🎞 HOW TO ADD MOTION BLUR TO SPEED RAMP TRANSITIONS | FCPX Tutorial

Hey, Pascal here again, and in this video I will teach you how you can add motion blur to speed ramp transitions in Final Cut Pro X without using any plugins.
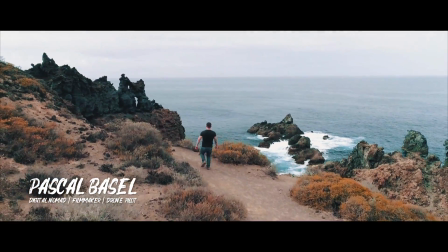11s
My name is Pascal Basel, and in 2015 I quit my job to escape the rat race and travel the world.
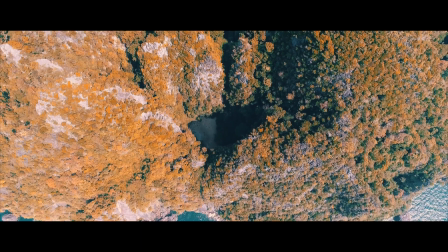16s
While doing that, I rediscovered my old passion for filmmaking and learned to fly drones. Now I make videos of the most beautiful places in the world.
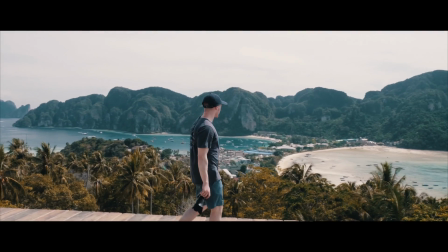23s
Be part of my adventures and learn how to make cinematic travel videos.
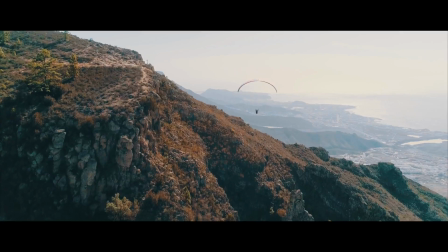Speed ramp transitions are pretty popular at the moment, especially for travel videos. I really love to do them by myself, and they're actually quite easy to do. I will give you a quick instruction how it works soon. And I also do one tutorial video every week like that, every Thursday. So if you want to see more tutorial videos, then please hit the subscribe button now. But let's get started here on the computer.
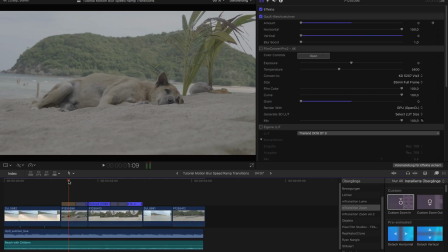59s
So what is a speed ramp transition? Speed ramp transition means that at the end of the first clip, you will speed up your video, and at the beginning of the second clip, you will also speed up your video so that the eyes of the human cannot really see anymore the transition itself.
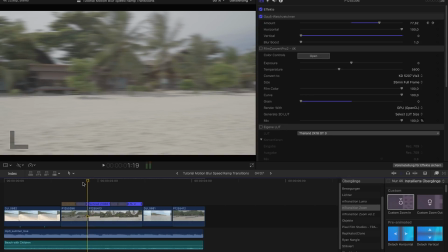75s
So of course, when I do it slowly here, you can see that these are two clips and there is a transition.
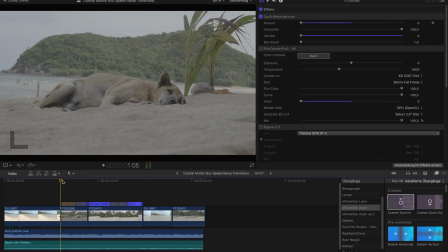81s
But when I play it now,
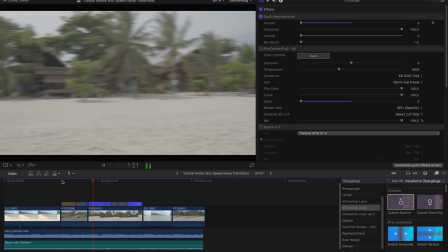84s
of course, I already added the motion blur, but you can see the clip here is first like this part here,
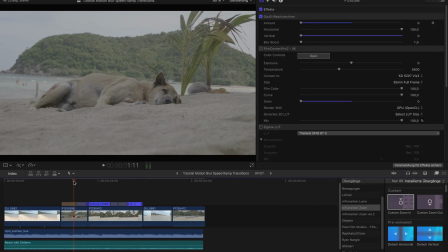90s
the orange part is slow motion because I was filming in 60p.
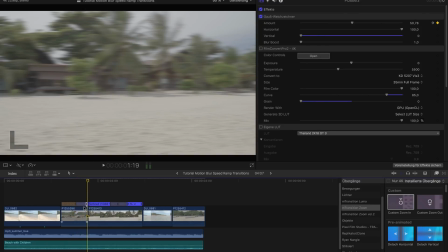96s
And then here, that blue part here, I speeded it up to, I don't know, about a lot, like 1085%.
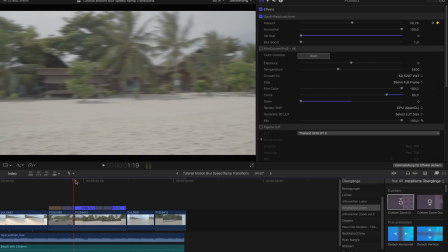104s
So it goes pretty fast here. And here's the next clip. I speeded it up at the beginning at 1088%.
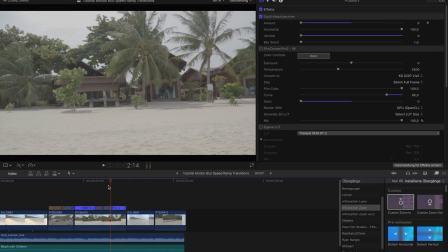111s
And here later, it gets a bit slower. Of course, this clip was actually shot completely handheld. I didn't use a gimbal for that or something. So it was quite difficult. And I speeded it a bit up because I'm definitely walking slower than this clip is. So usually I do slow motion here, like in that clip, but it's fine.
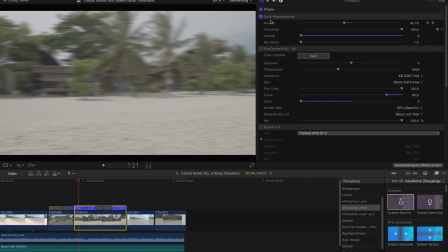130s
So I will turn off the blur now, and then I will show it to you again how to do that.
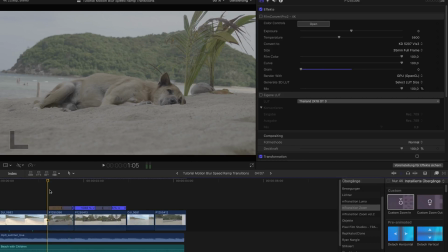139s
So let's have a look first how it looks without the motion blur. I mean, it's not bad, but of course it could be a lot better because like the
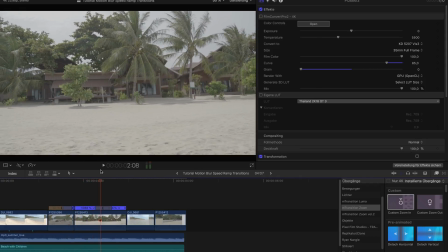154s
transition becomes more obvious now because there's no blur. Also, because it's moving fast, you want to see a bit more motion blur.
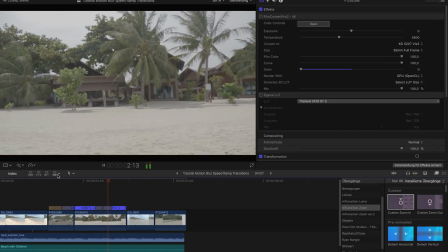161s
So right now, it's not that good in my opinion.
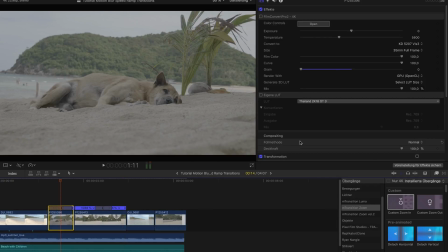165s
So we will create this effect without any plugins manually, and it's actually quite easy because it's already inside Final Cut what you need for that. So we will go to unsharpening effects, and we will use the Gaussian blur, add it to our clips, and what we can do here is we can add keyframes.
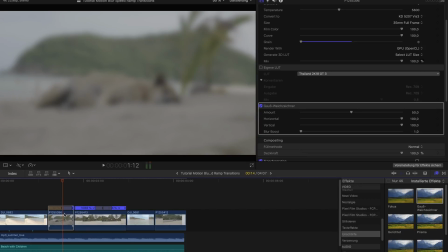185s
And I want to add a keyframe exactly where I started the speed ramping, so here. And I want to bring that to zero because there obviously I don't want to have that effect.
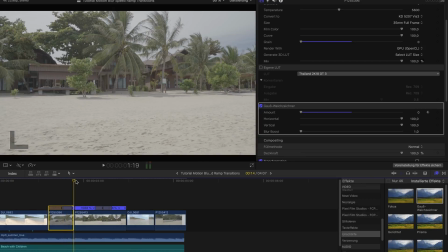200s
And now, as you can see, we don't have any blur here. And then I will go to the end of the clip and one frame backwards because that's how it is in Final Cut.
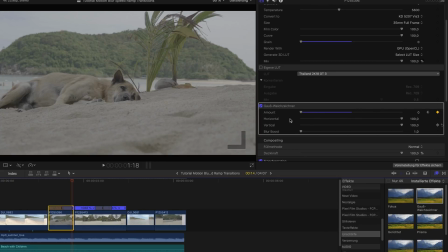208s
Add another keyframe. You don't need to add it, you can simply move the slider here, it will add automatically. Then we will increase the amount. But of course, now it doesn't really look like a motion blur, it looks more like the complete image is blurry. And that's why I will bring down the vertical blur.
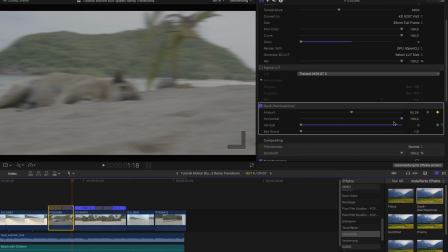227s
So now it looks more like a motion because we only have the horizontal blur, and that means that the blur only happens in the horizontal space, obviously.
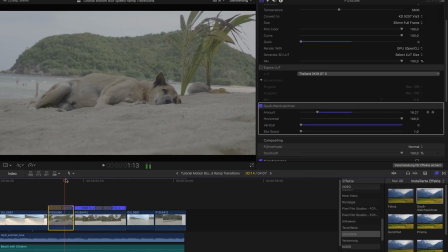241s
And so that gives the impression if it would go in that direction.